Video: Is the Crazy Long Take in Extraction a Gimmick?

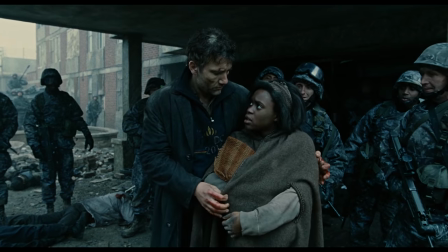4:07 When we are immersed in a film that's well edited, our minds are seeing the images as a continuous stream regardless of whether there's editing.
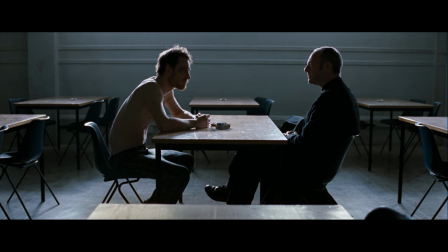4:16 The shot from Steve McQueen's Hunger holds for an incredible 17 minutes. It's a stunning shot and the lack of editing causes you to hang on every word and every silence.
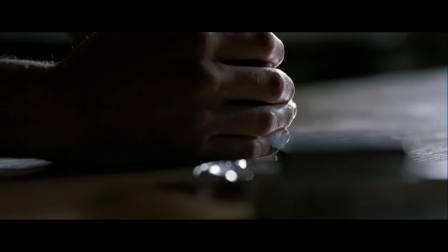4:28 But when McQueen does finally decide to cut, you're not suddenly snapped out of the moment.
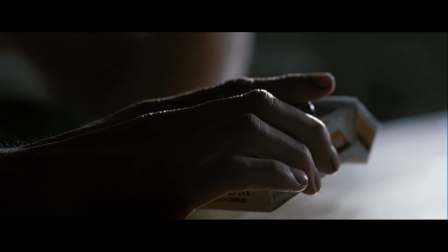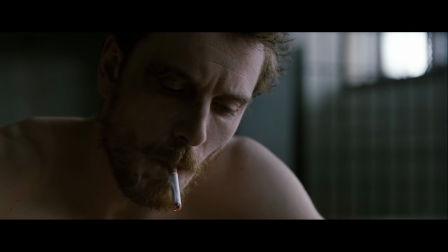4:42 The eventual edit advances the emotion of the scene, it doesn't break it.
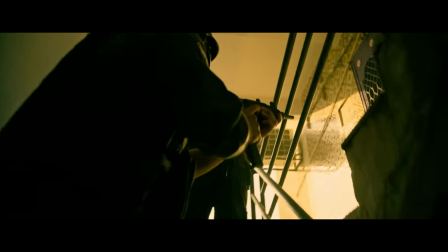4:52 So let's return to the scene from Extraction.
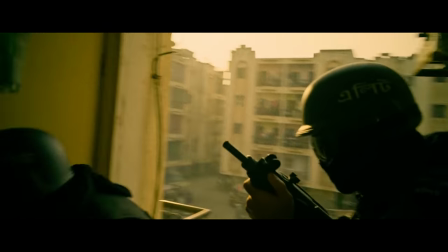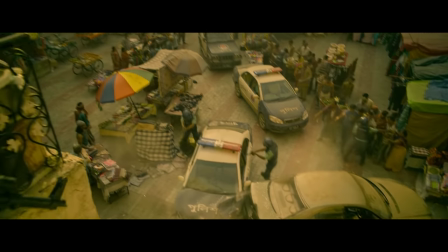5:01 Does this scene build tension and immersion by enhancing realism? I think the answer is somewhat.
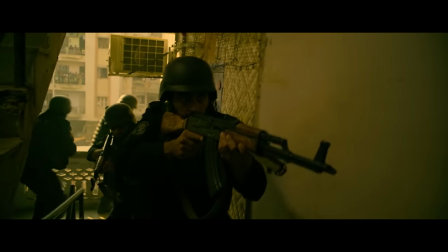5:07 This is obviously subjective, because immersion is a subjective experience,
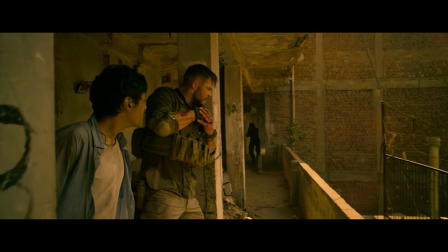5:12 but it's still worth talking about and trying to identify why something might be more or less immersive for a majority of viewers.
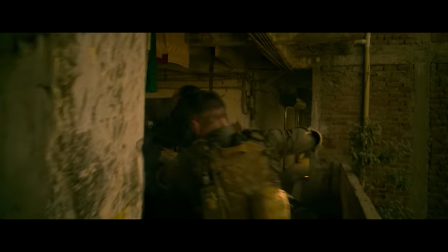5:19 There are many moments during this scene where the lack of editing is very effective.
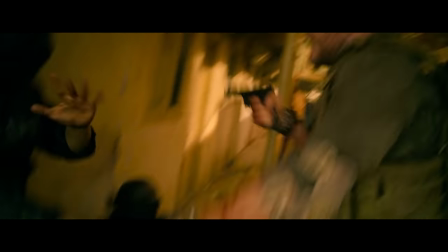5:25 It builds tension and suspense and heightens the realism of the scene. These moments of action are compelling, exciting, and interesting to watch,
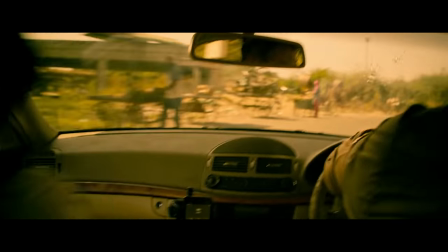5:33 but the transitions between these larger portions of action are where things start to get a little questionable for me.
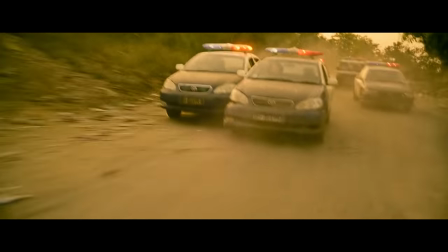5:40 Some of these transitions between shots are obviously fake or physically impossible,
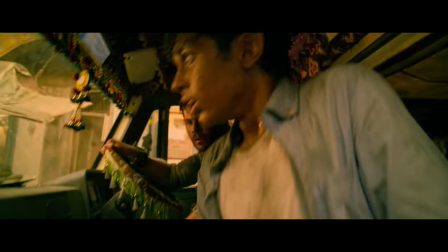5:44 and sometimes the position and composition of the camera only makes sense because they needed a place to hide the cut.
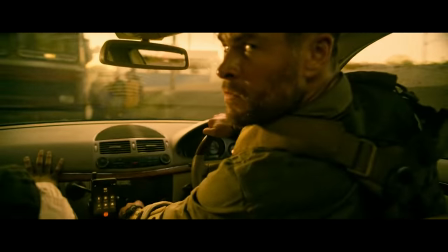5:51 These things break immersion and create a sense of artifice for me as much as or sometimes more than a cut would.
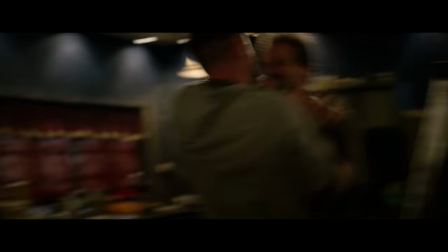5:58 One of the benefits of a cut is that while it might on some level create a subtle sense of artifice,
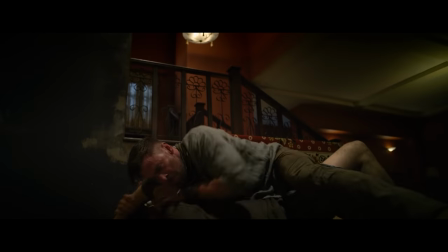6:03 audiences are so used to seeing cuts that they're much more blind to a cut than they are other kinds of trickery.
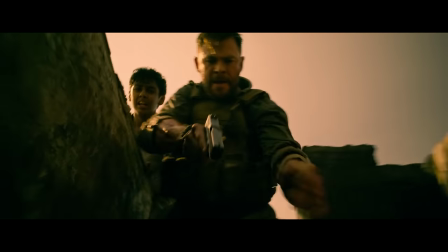6:10 This is where the benefit of the real long take becomes clear when using a long take for realism.
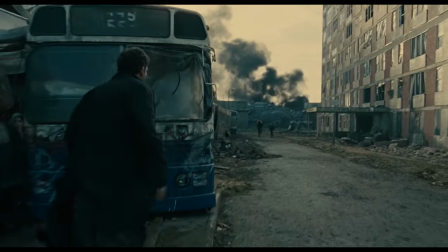6:16 This long shot from Children of Men is a genuine long take and I think it fits well within the realist style of the film.
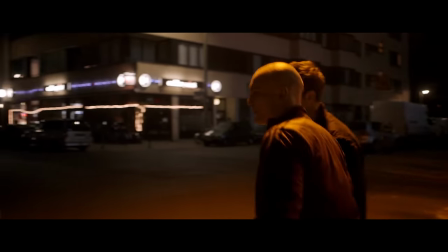6:23 The entire two and a half hour film Victoria is truly a single take.
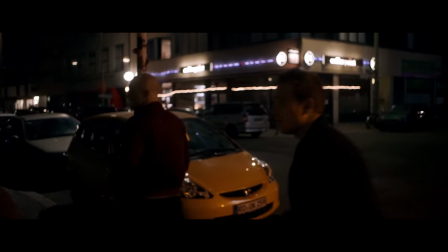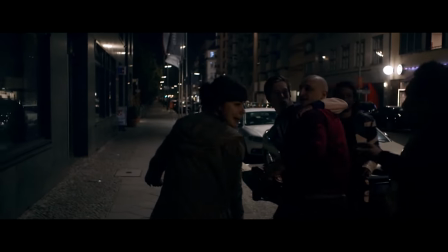6:34 There are differences between these long takes and the ones we see in Extraction and 1917 when it comes to realism.
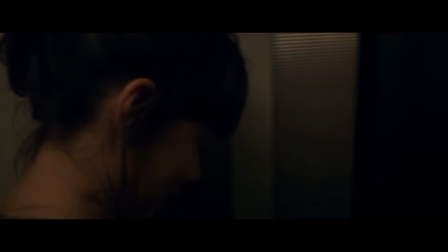6:42 For one thing, in true long takes there are no noticeable digital transitions or physically impossible camera movements.
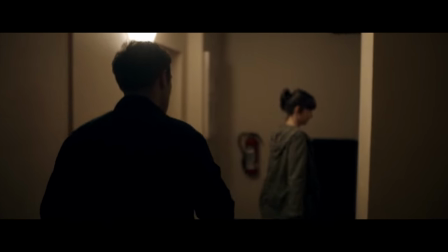6:48 The movement of the camera feels real because it is.
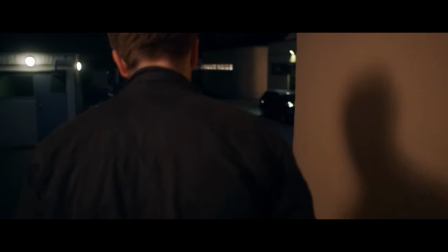6:52 But the other benefit of a true long take is that I think it gives the performances and energy that we can pick up on subconsciously.
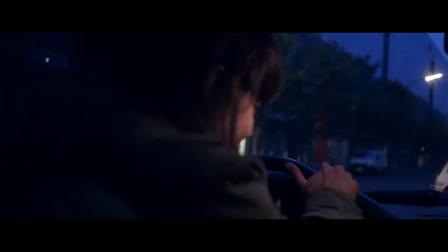7:01 In Victoria, there's a tension that rises as the film goes on, not just because there are no cuts, but because the performers literally can't make a mistake.
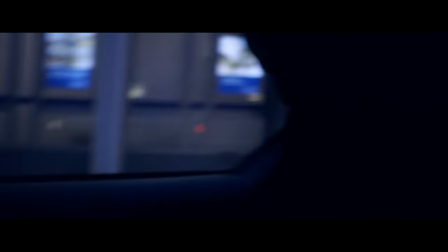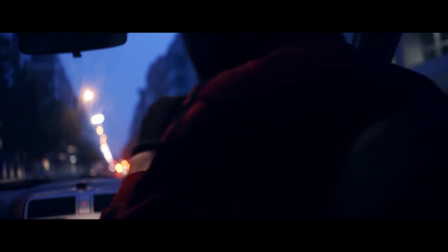7:18 There are real stakes in the production, just like there are stakes in the film, and I think we can perceive that in what's on screen.
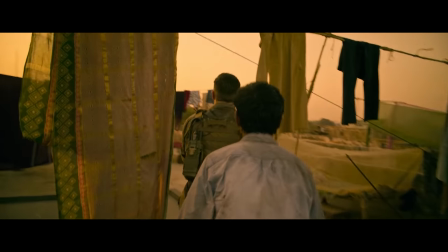7:26 For scenes that are artificially stitched, we lose the real tension that adds to the on-screen tension.
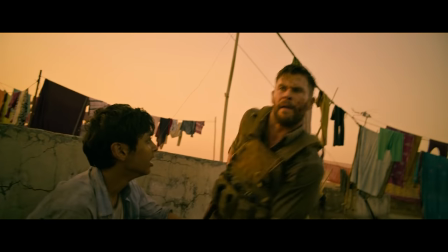7:31 I think there's a potential for artificial long takes to have the same effect as true long takes when it comes to realism,
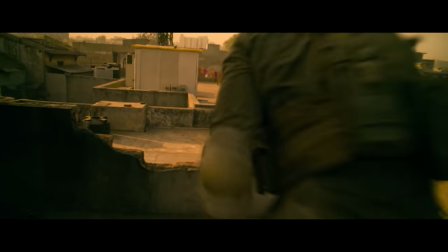7:37 but I think until VFX stitching is good enough to be truly invisible, filmmakers should be very careful of how they use this technique.
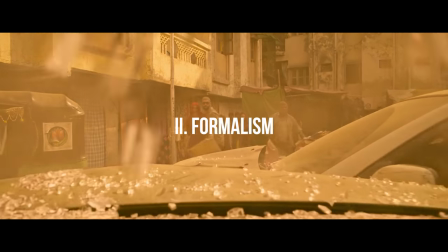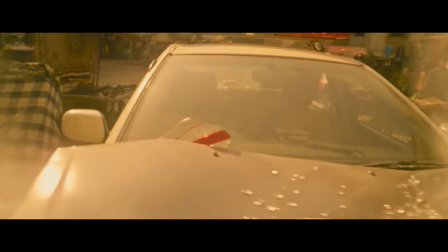7:51 But completely invisible filmmaking and total immersion aren't always the goal.
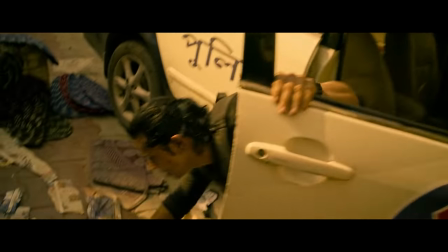7:56 Maybe for Extraction, realism wasn't the motivation behind doing a long take.
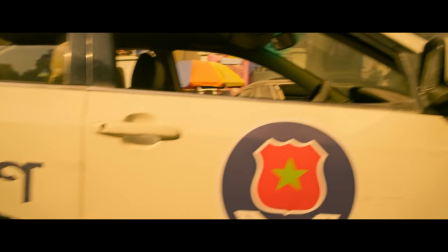8:01 But if the motivation for using this technique in Extraction isn't realism, we have to ask what the motivation is.
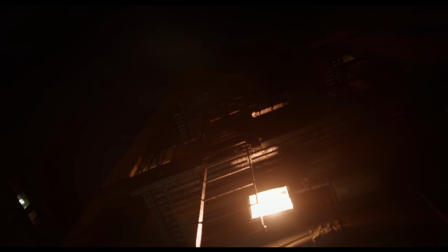8:07 For a film like Birdman, the purpose of the continuous take is not to build tension and enhance realism,
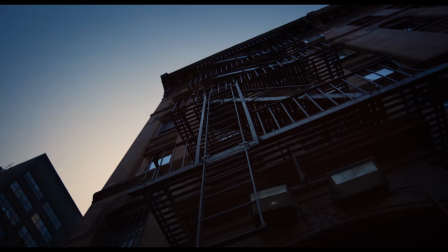8:13 but actually to stylistically elevate the film beyond reality. It's used because it's unrealistic.
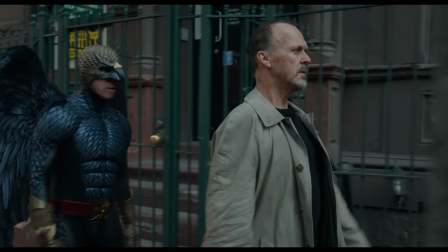8:20 For Birdman, the surreal nature of the style fits the surreal nature of the story.
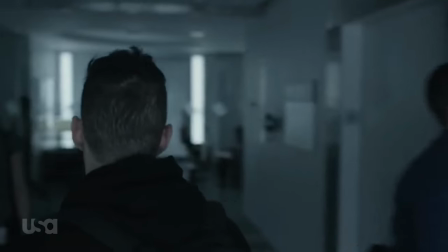8:25 Season 3 of Mr. Robot features an entire episode that takes place as a single take,
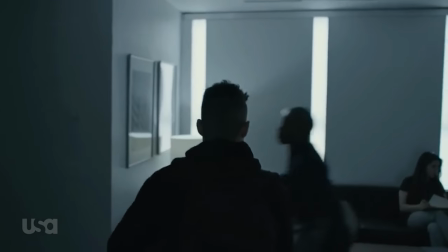8:30 but the technique is used to enhance a strange feeling that Elliot, the main character, is having.
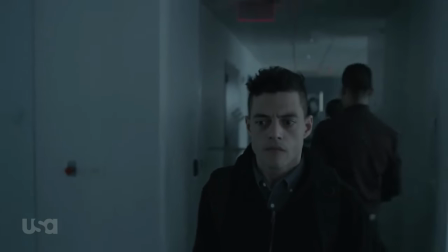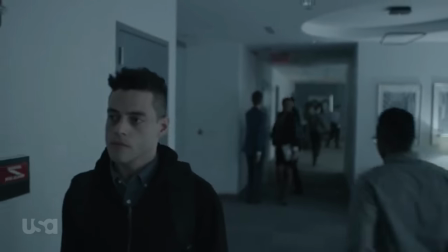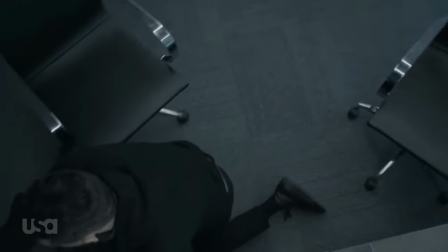8:48 And within a show that frequently breaks the fourth wall,
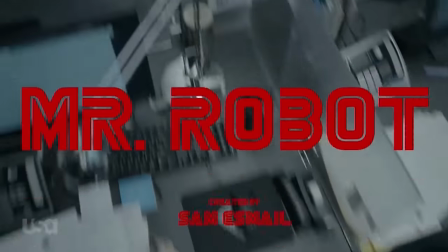8:57 A filmmaking technique that draws attention to itself doesn't harm the story.
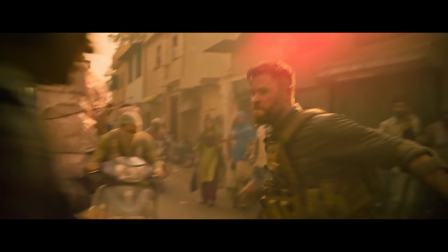9:02 I think the big problem the sequence from Extraction runs into is that it awkwardly sits between these two approaches.
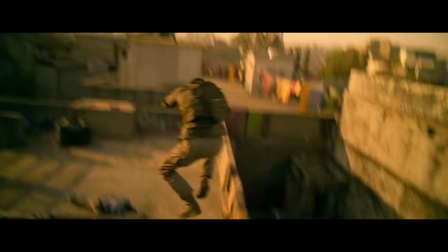9:10 Is the camera a documentary-style camera that has to jump from building to building and shakes as if it's being handled by a person?
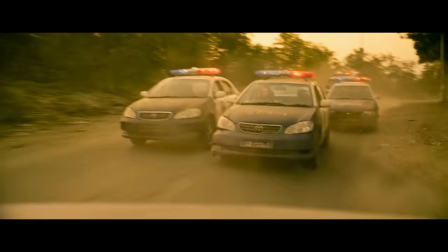9:17 Or is it a disembodied orb that can float through glass and in front of cars?
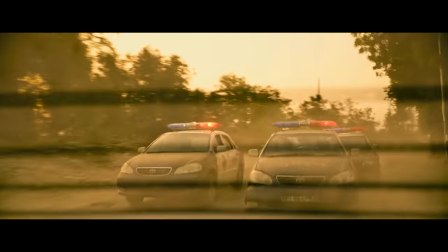9:22 If the goal is realism, moments like this seem to run counter to that goal.
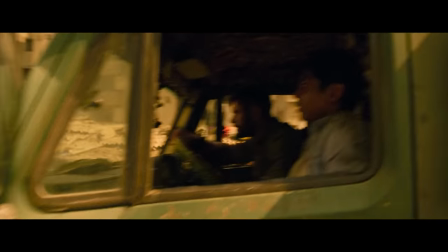9:26 For extraction, if this is just being done as a stylistic choice, does it fit within the film as a whole and is it motivated by the scene?
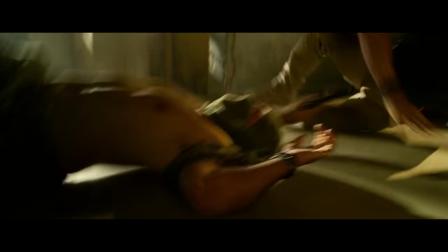9:34 I think it's particularly telling that in other scenes the filmmakers use a well-executed but fairly generic,
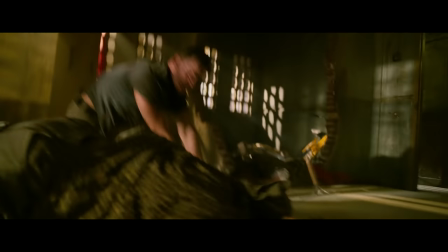9:41 fast-cutting style with hand-held camerawork.
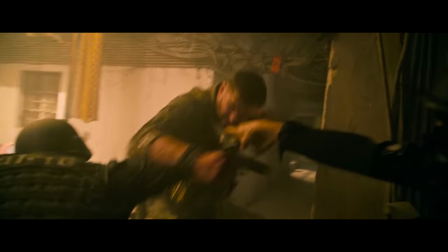9:44 This long scene isn't part of a larger commitment to longer takes in general within the film, it just kind of sits on its own.
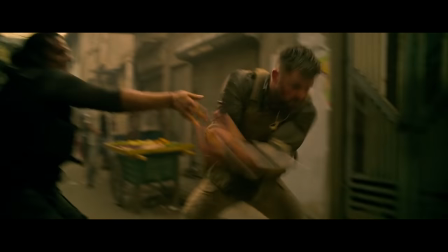9:51 The smaller sections of uncut action within this longer scene are great.
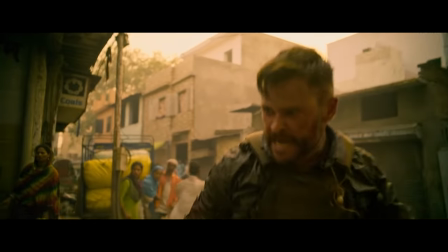9:57 They're impressive, well choreographed. Moments like this one definitely benefit from the lack of editing.
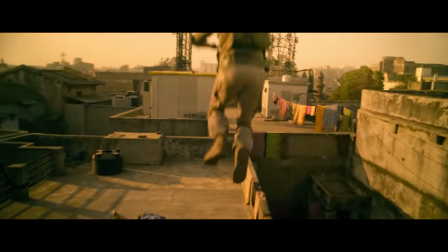10:03 But what is really gained by not cutting between these larger sections like here, here, or here?
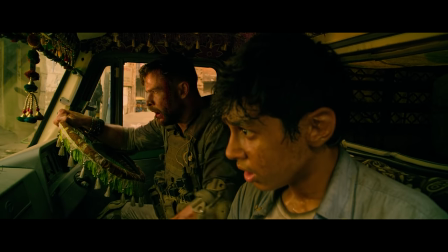10:12 Aside from the ability to say, hey we have this 12 minute one take sequence.
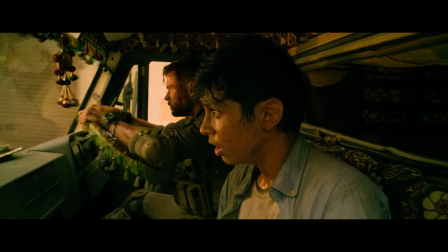10:17 I'm not saying you couldn't mix formalist and realistic approaches to a long take together,
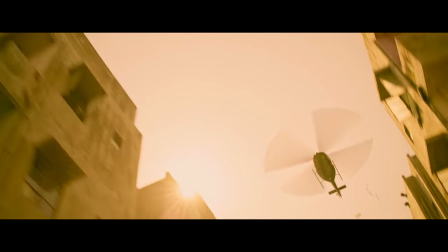10:22 but in this scene, switching between the two doesn't seem motivated by story or emotion.
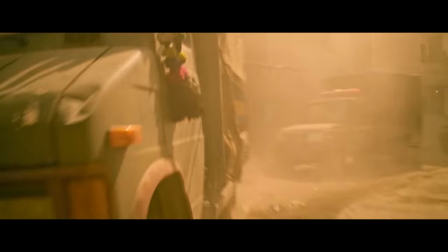10:29 It just seems done purely to maintain the effect.
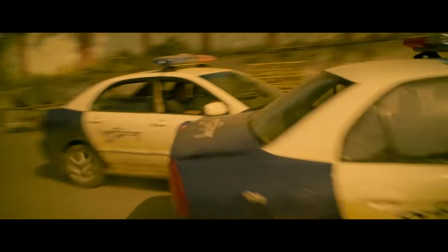10:32 I'm not going to say filmmakers should never just show off for fun, but if you're going to do something bombastic and showy just for the fun of it,
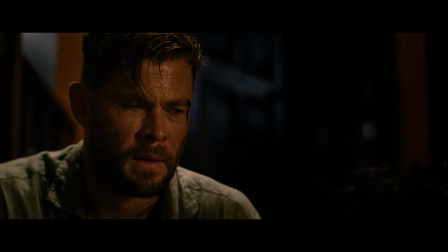10:40 it might work better within a film that has a more fun bombastic style or story overall.
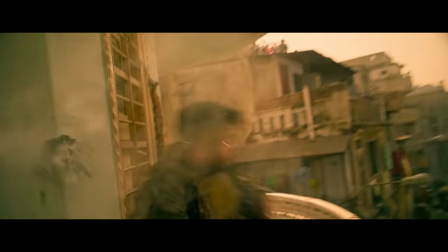10:46 The goal of this video is seriously not to dunk on Extraction and the hard work that was put into this sequence.
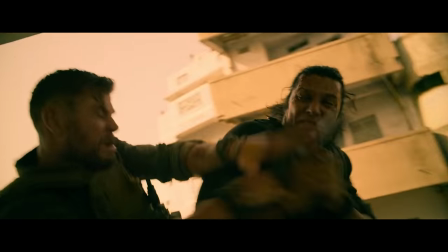10:52 If anything, this is the most interesting part of the film, and I like that filmmakers are experimenting with what's possible with artificial long takes,
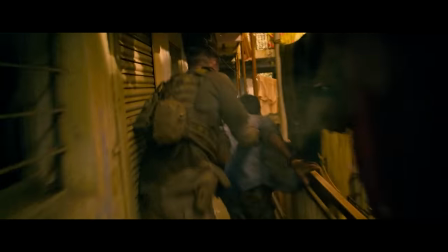11:00 but I think as they do, it's valuable to discuss what works and what doesn't.
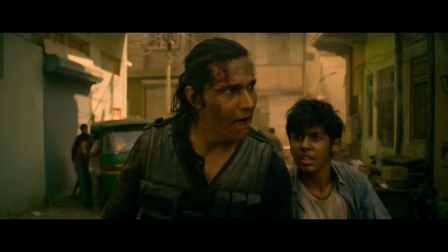11:05 I think Extraction's use of this technique showcases both how this technique can be used effectively and how it can go wrong, And I'm more concerned with the attitude this trend creates towards editing.
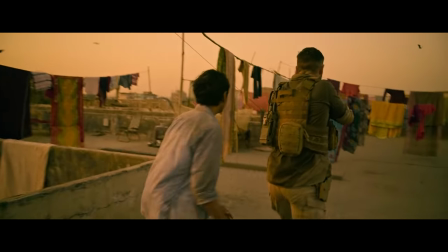11:18 It's not editing itself that inherently pulls you out of the story, it's bad editing. Every cut and composition needs to be intentional.
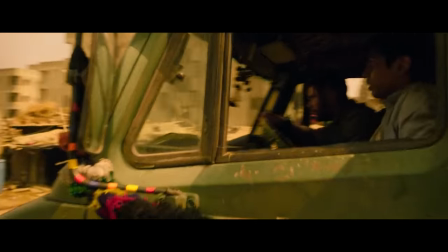11:26 And choosing when not to cut is just as much of an editing decision as choosing when to cut.
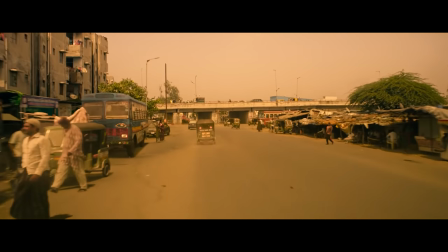11:32 And like every cut, every decision not to cut should be done in service of the story,
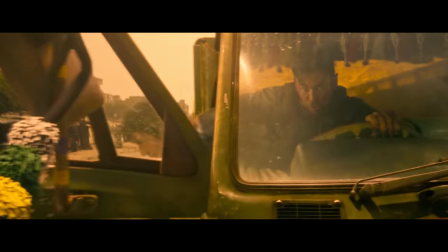11:36 whether you're trying to enhance realism or create a certain effect or emotion. not just to use a certain technique for the sake of doing it.
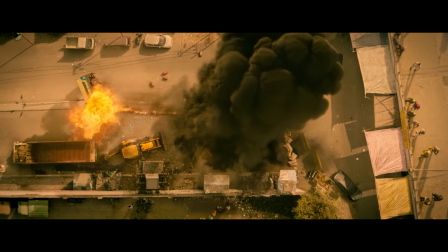Hollywood directors who use long takes tend to get all the buzz,
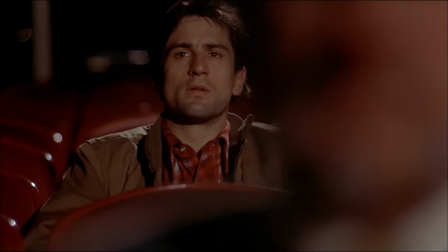11:56 but a lot of the most interesting longer takes I've seen in cinema come from international, classic, or independent film.
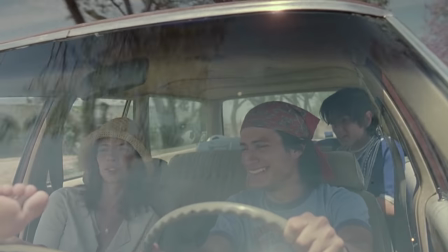12:03 It's one of the reasons if you're interested in filmmaking, you need to explore more than just what's in Hollywood.
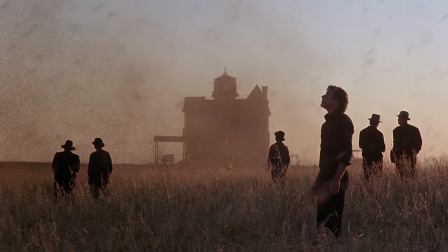12:08 And if you're interested in doing that, a great place to find stuff outside the Hollywood bubble is Mubi.